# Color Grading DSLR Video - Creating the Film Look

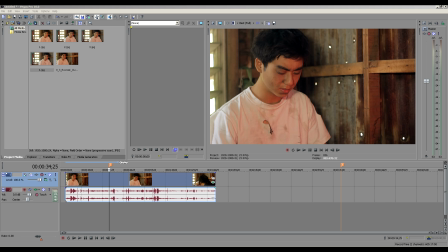Hey guys, LJ here from LJ Films, and today I'm just gonna do a quick tutorial on my workflow of my feature film called Locked. And here is the scene that I'm going to working on, and I'm gonna show you
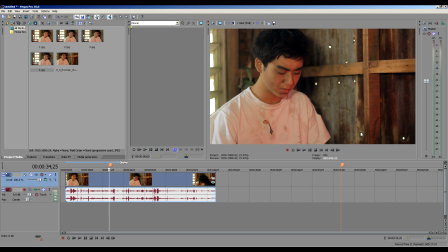the process of how I color correct the video and how I grade the video and make it a final output video. So let's get started. So I'm gonna go step by step on how to do it. So I have a reference mark here. I put a marker on there so that I'll know that's the point I'll be working with.
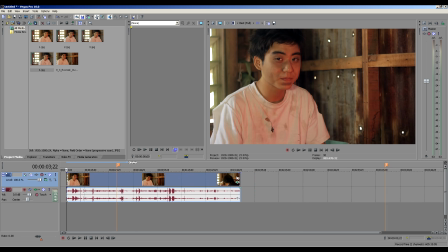And it's a lot easier for me to work because I do have
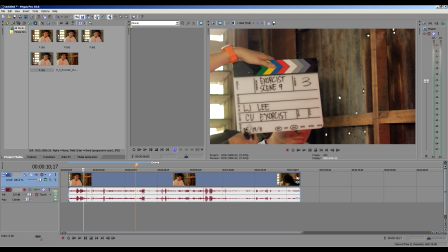a clapper with a color bars on it, so it's easier for me to see, you know, to get a nice white balance and all that kind of stuff.
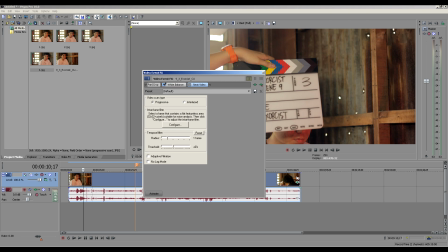So actually I did already apply some effects, so let's remove that for a while and start with the raw video.
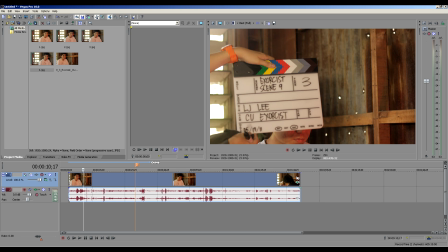So this is the raw video. As you can see, it's a lot orange because I've set the camera white balance to shade, which gave a lot of orange tone into it. So let's fix that real quick. So go to video effects, and I have my AAV color lab.
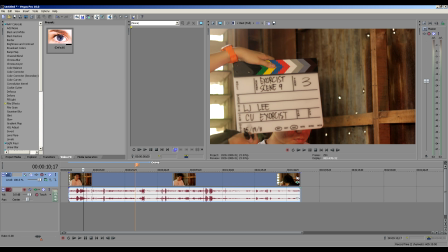That's a free plugin you could download, but you can use the built-in white balance of Sony Vegas.
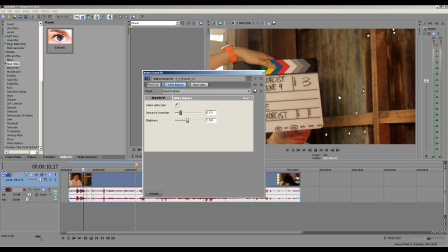So I added the white balance, and I pick whip the white color that's supposed to be on here. And after I've done that, I decrease the amount of correction so that it'll be, you know, correct color that I'll be getting.
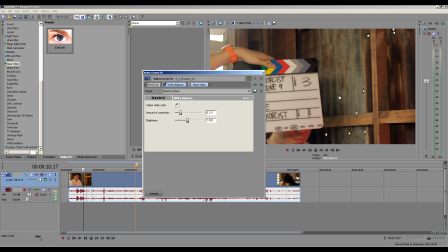And the next effect I have here is a knit video. It's a plugin you should buy, but it's really, really good when denoising some stuff.
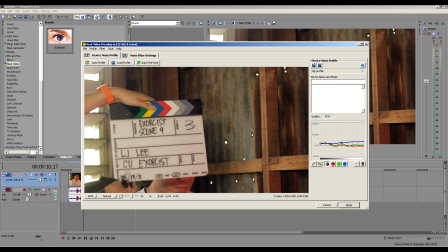So I turn it on, and I did some adjustments on here and picking different kind of places to get the noise. And when you go here, this is the final version. This is before and after.
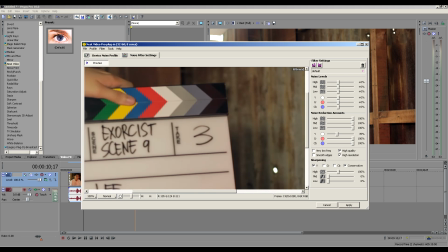I don't think you can see it, but let me just show you.
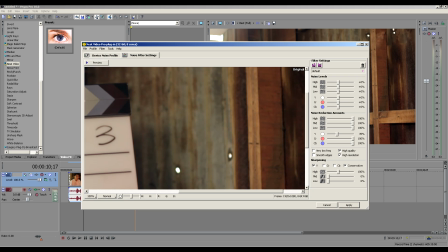So here's after the effect. Here's before, after, before, after.
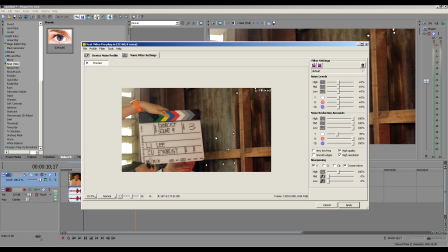Just a little bit of change, and I added some sharpness as well. And I decreased the noise reduction amounts to 35, so that's great.
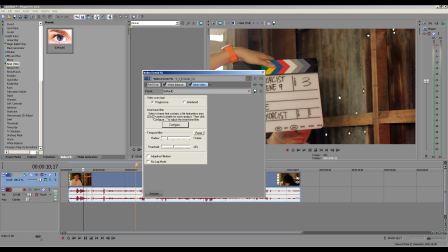And I click apply, and I render that out to After Effects. So that's basically what I do.
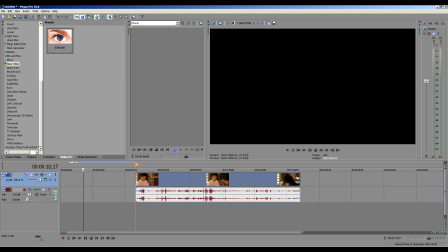I did the linear cuts on here and correct my video and denoise it.
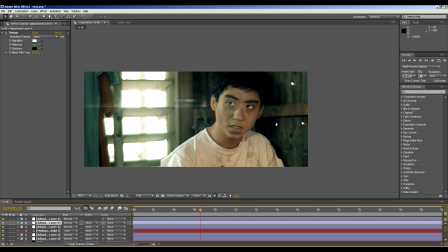Then what I'm going to do is bring it onto After Effects right on here. And this is the graded version, the final version, but I'll show you how I got there step by step.
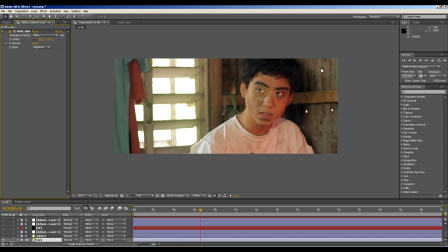So here is the original video, and I duplicated the video and named that subject.
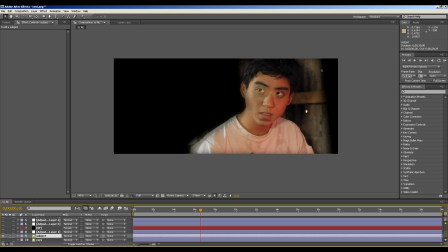And what I basically did there is mask out my subject right there and did some feathering on the side.
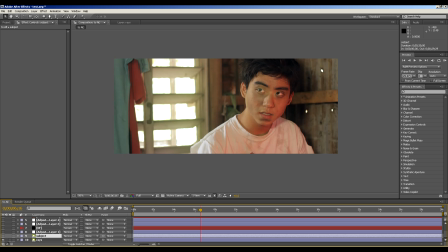And what I did next is on the below layer, I added some effects called CC radial blur. As you can see, it's a blur effect. I wanted to have the windows having a light rays onto him, so I did that.
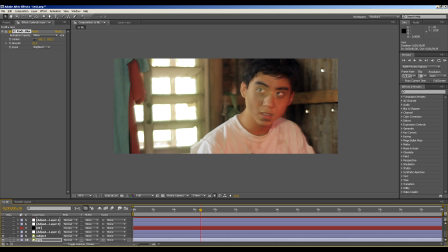So having the subject on top, I'll be able to avoid that blur occurring to the subject. So I have a blurry background. And next, I have the adjustment layer with the glow filter applied. So basically it gives a glow around his shoulders and the edges of the t-shirts because it looks
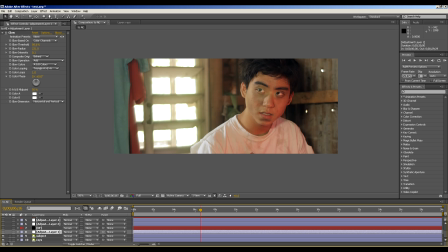unnatural with the effect on the blur effect. So adding the glow will be able to, you know, soften that up. And next, I added the optical flares from videocopilot.net,
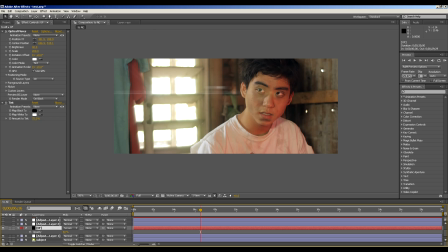and just a little bit of flare on there, and reduced the opacity to 60%, and scale is on 200, and the brightness is on 40. And I changed the center position so that I'll be able to avoid flares on his face.
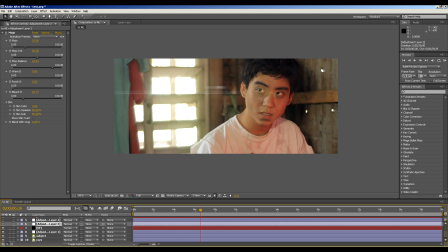And the next thing I have is a mojo from Magic Bullet. You can buy from redgiantsoftware.com. And once you apply that, basically this is the color grade that I usually work with.
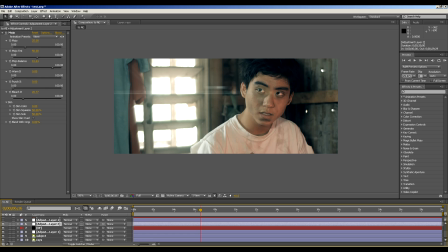You could work with looks, but I think looks is more of amateur kind of type of thing because you always have to depend on the preset or, you know, all the same stuff. But I really love about Mojo is that it's affordable, and I didn't add
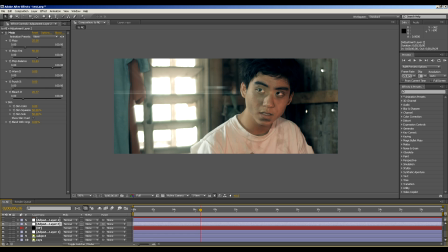any punch because I don't want to have any contrast, because once I start to add contrast on my video, it starts to look like video then film, and I wanted my video to look like film then video. So I didn't add any contrast, and I bleached it a little bit more, and I changed the balance so I have a nice blue tint.
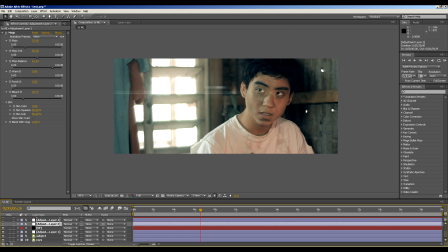So I'm loving the color, so nothing special, just change of colors. But while doing that, I was able to get nice hair colors and the shadow colors, but I ruined the skin. So as you can see, the skin overlay, I got the skin tone right,
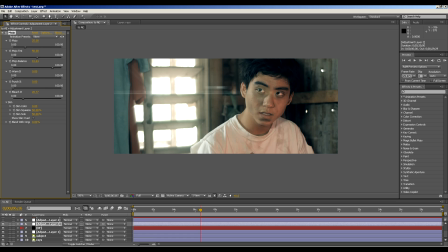but the half of his face is out of color. So the bad thing about that I added the mojo, I was able to add the cool color. However, I lost the skin colors. As you can see, we were able to keep some skin colors on there. I could be able to change it using the balance, but I like the colors on the shadow, so I left it like that.
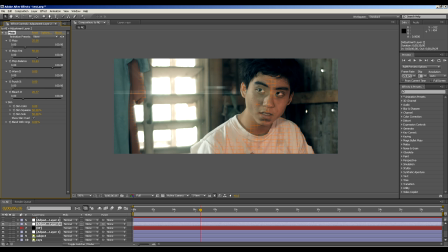And did some skin solo and some skin squeeze, and I was able to get a little bit of nice skin colors on there. But you know, color correction and color grading is about push and pull, so I just able to add a different effect to add the skin colors back.
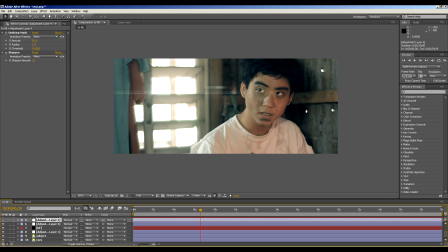So the next thing I have is a unsharp mask and sharpen. So basically it sharpens my image.
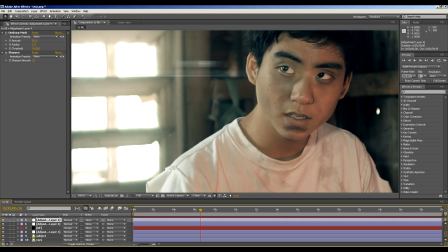Let me zoom down a little bit. So that is with the sharpening, and this is without sharpening. So as you can see on the eyes, it got sharpened. I don't like to sharpen too much because I don't want to have that video look again, but you know, having the eyes on focus really gives that concentrations to the audience.
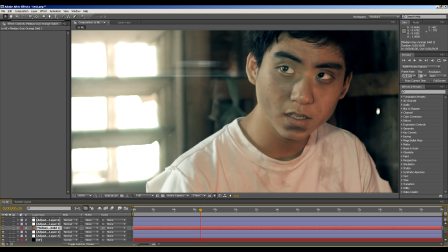And the next thing I have is just a solid color. The reason why I added a solid color is because I wanted, again, to bring back its skin colors. So, as you can see, this is after. This is before. This little bit. This is the hardest thing that I worked on because if it's not a still, it's a moving picture.
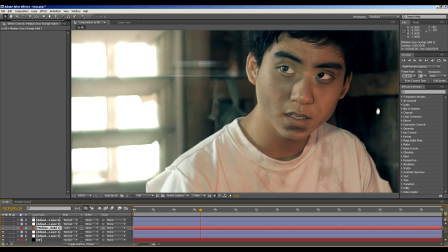So, I had to do a rotoscoping at the same time some keying. So it was easy, but it's quite hard. So what I did is did the
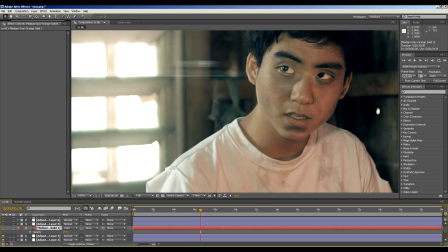blending mode to color and brought the opacity down around 25, and that gave the skin colors on here. As you can see, he's popping out in the scene like so. So that's really good. And the next adjustment layer I have is unsharp mask.
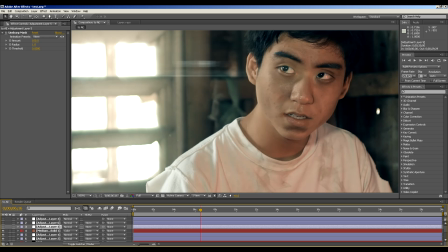You might be asking, why are you sharpening the image again, which already sharped? Okay, let me explain. I have the mask on, and that's basically it. I just sharpened the eyes a little bit more so that people can concentrate on there. And again, I didn't want it too much, so I decreased the opacity, and which I can pull back and push back later on.
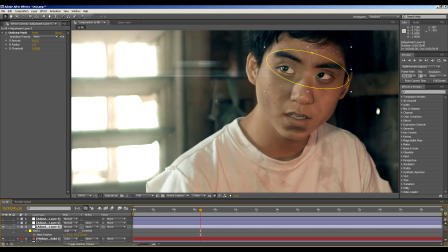So that's great. And of course, you want to have a feathering. I have it around 50. And the next adjustment layer is a tritone.
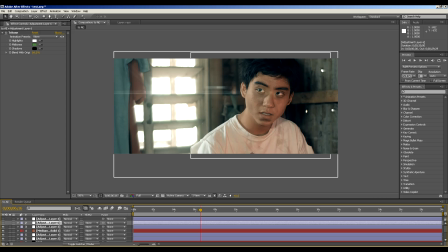Tritone is one of my favorite color grading tool. You can also work with CC toner, which does the same job, but tritone seems to be working better for me. So what I did is change the midtones color to a little bit of green, because I wanted to add a little bit of green because it's all orange and cyan, and I feel like the green is missing on this scene.
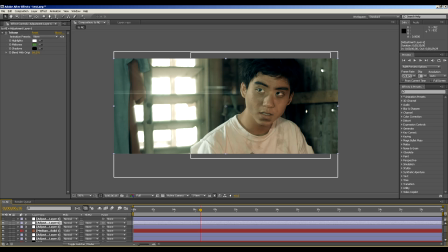So I added a little bit of green onto this scene, and that gave a little bit of dramatic look onto the scene. Again, we lost some skin tones, but it's not worse than a while ago. Again, and the final touch, I added a vignette.
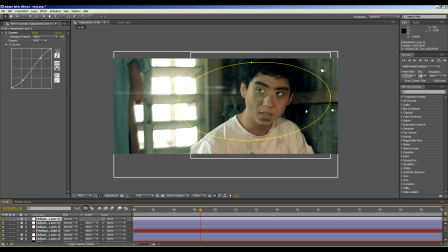When adding vignette, I don't like to add some solid colors and changing the blending mode to like overlay or soft light. I just like to add some curves on the vignette. So since I didn't add any curves, I was able to still keep the details and all the blacks and the whites.
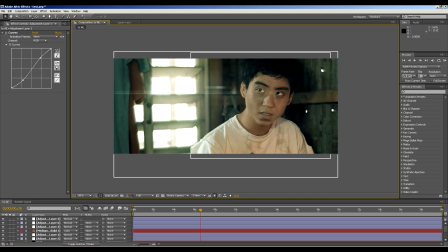Just have a nice vignette around him. So that looks really cool. Let me disable all that. And also, one thing I work with is the project settings.